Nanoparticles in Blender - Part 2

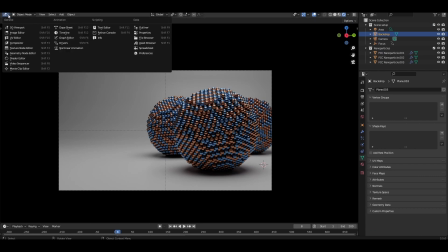After downloading the EXR file, open the shader editor and come to the world settings.
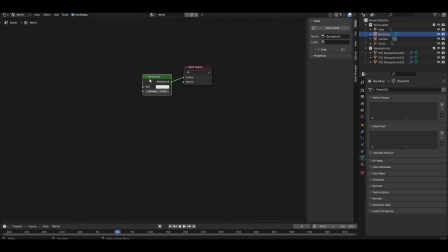Click on the background node and hold down Ctrl T to add an environment texture node already connected to texture coordinate and mapping nodes. In the environment texture node, open the EXR you just downloaded and set the strength of the background node to 0.6.
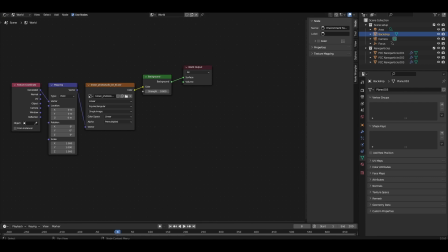We'll be adding another light to the scene, so we don't want the world lighting by itself to be overpowering.
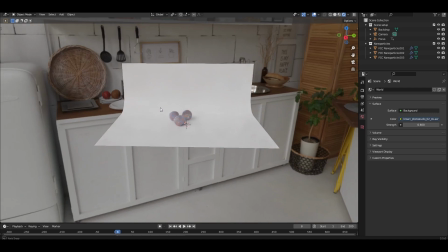If you zoom out in rendered view, you'll find the HDRI mapped out onto the world.
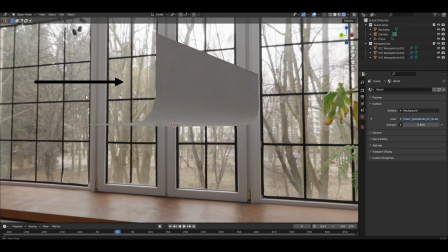There are windows in the scene, which act as the light source from the HDRI.
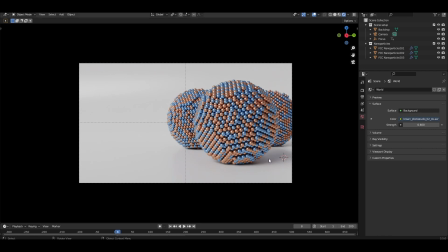Right now, these windows hit the nanoparticles with light face on, washing out some important shadows and features.
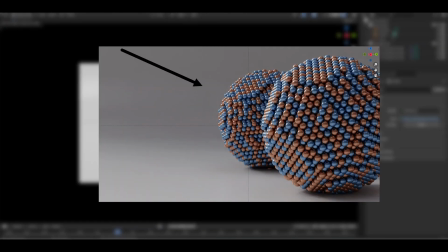Instead, I want this light to hit the nanoparticles from the left of the image, so let's rotate the HDRI about the Z axis.
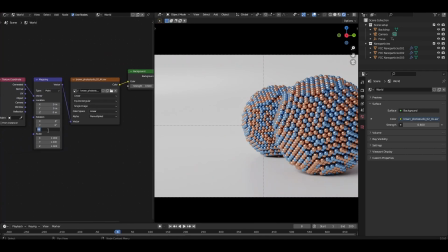come to the mapping node and set the Z rotation to 87.5 degrees.
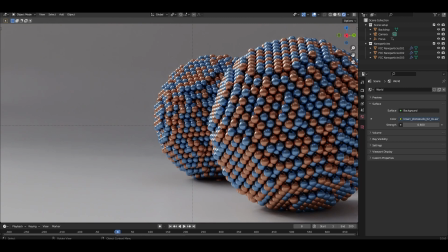With this, we get some specular highlights on the left-facing atoms, accentuating their reflectiveness.
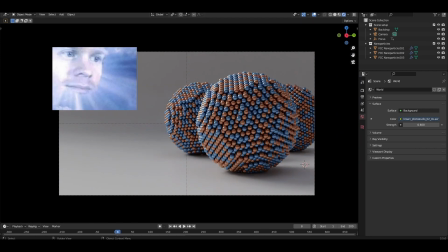It also creates a sense of light coming from the top left, which it is. I personally find this gives a bit more interest in the scene.
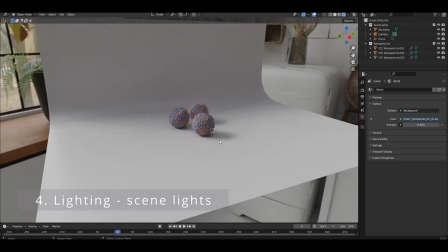The HDRI provides the basic lighting. We'll use an aerial light above the nanoparticles to further brighten the scene.
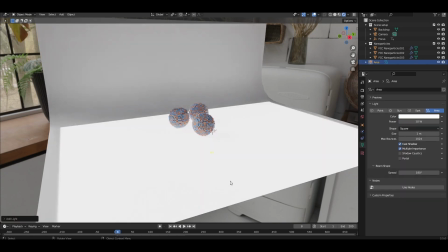Add an aerial light, scale it down to something smaller,
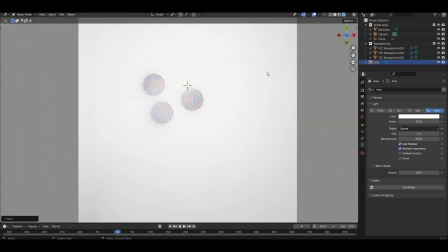move it up a bit, and make sure it is positioned roughly above the 3 nanoparticles.
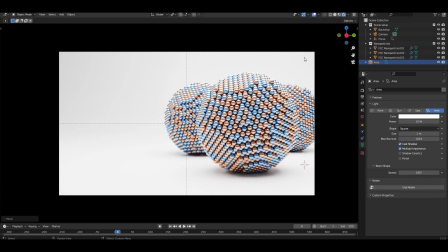The default power of 10 watts is way too high, so let's bring it down. In the light properties, adjust the power to somewhere between 2 and 3 watts.
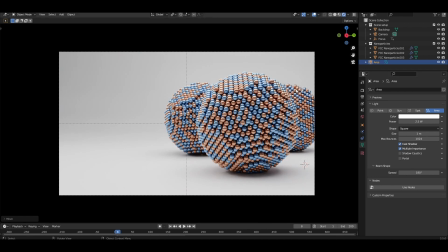The aerial light also illuminates the rear wall of the backplane, unifying the brightness of the floor and the back wall for an overall bright scene. White lights are okay, but they can create a cold feel, or here, make things a bit dull.
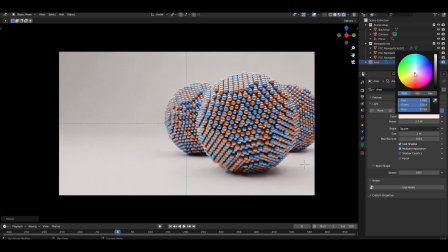For this scene, I want something a bit warmer, so I'm going to add a slight orange tint to the light. At the moment, all 3 nanoparticles somewhat draw your attention. This makes the scene a bit busy and a little unsettling to look at.
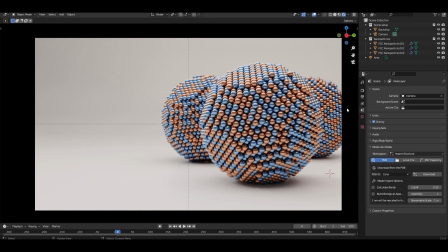For this reason, I often add depth of field to the camera. To enable it, click on Camera Properties, scroll down and enable Depth of Field.
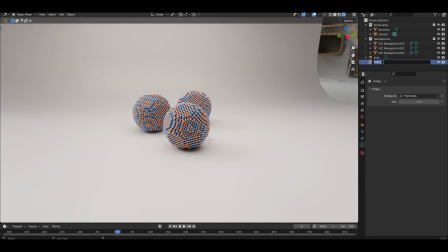To control the focal distance, I'm going to add an empty, rename it to Focus, and add it as the focus object. I want the front nanoparticle to be the focus of a viewer's attention.
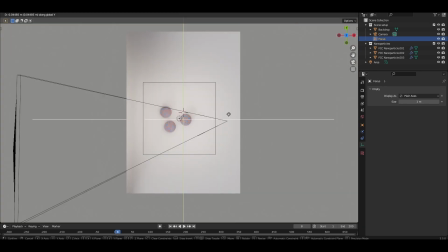So let's bring the focus empty to align with the front nanoparticle.
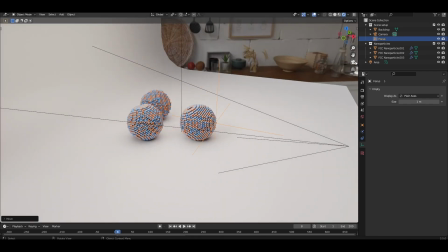Tune the defocusing effect by toggling the f-stop. I'm going for quite an aggressive defocusing, so an f-stop of around 5 looks good for me.
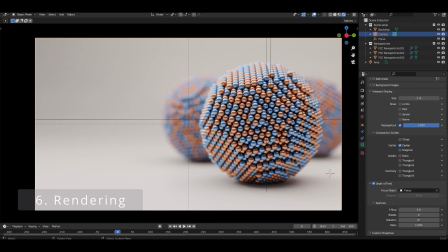Let's now set up the render settings. Come over to the render properties, scroll down and open the sampling section. Under render, I have set the max samples to 500, with denoise option also enabled.
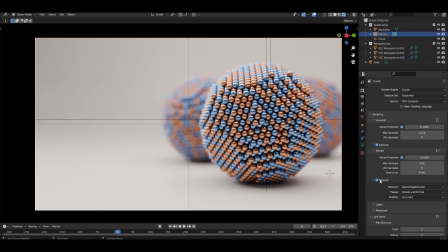Depending on what your computer can handle, you may want to decrease the max samples if it seems like the render takes too long. And go to render, render image to render out the final image. Once the render is complete, I'm going to add a subtle bloom effect in the compositor.
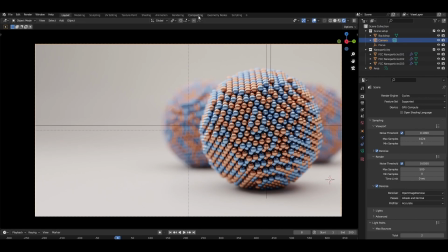Click on the compositor tab and make sure use nodes is checked.
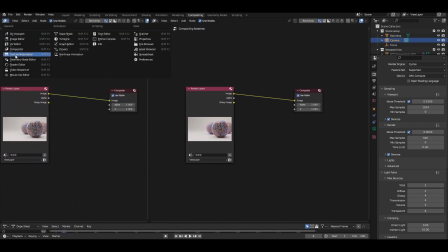Open a new window and select the image editor. Click on the image selection button and select viewer node.
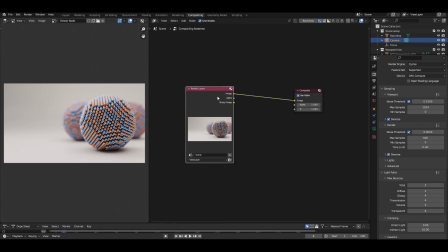In the compositor, you should have a render layers node that controls your rendered image connected to a composite node. Click on render layers and hit Shift Control T to connect a viewer node.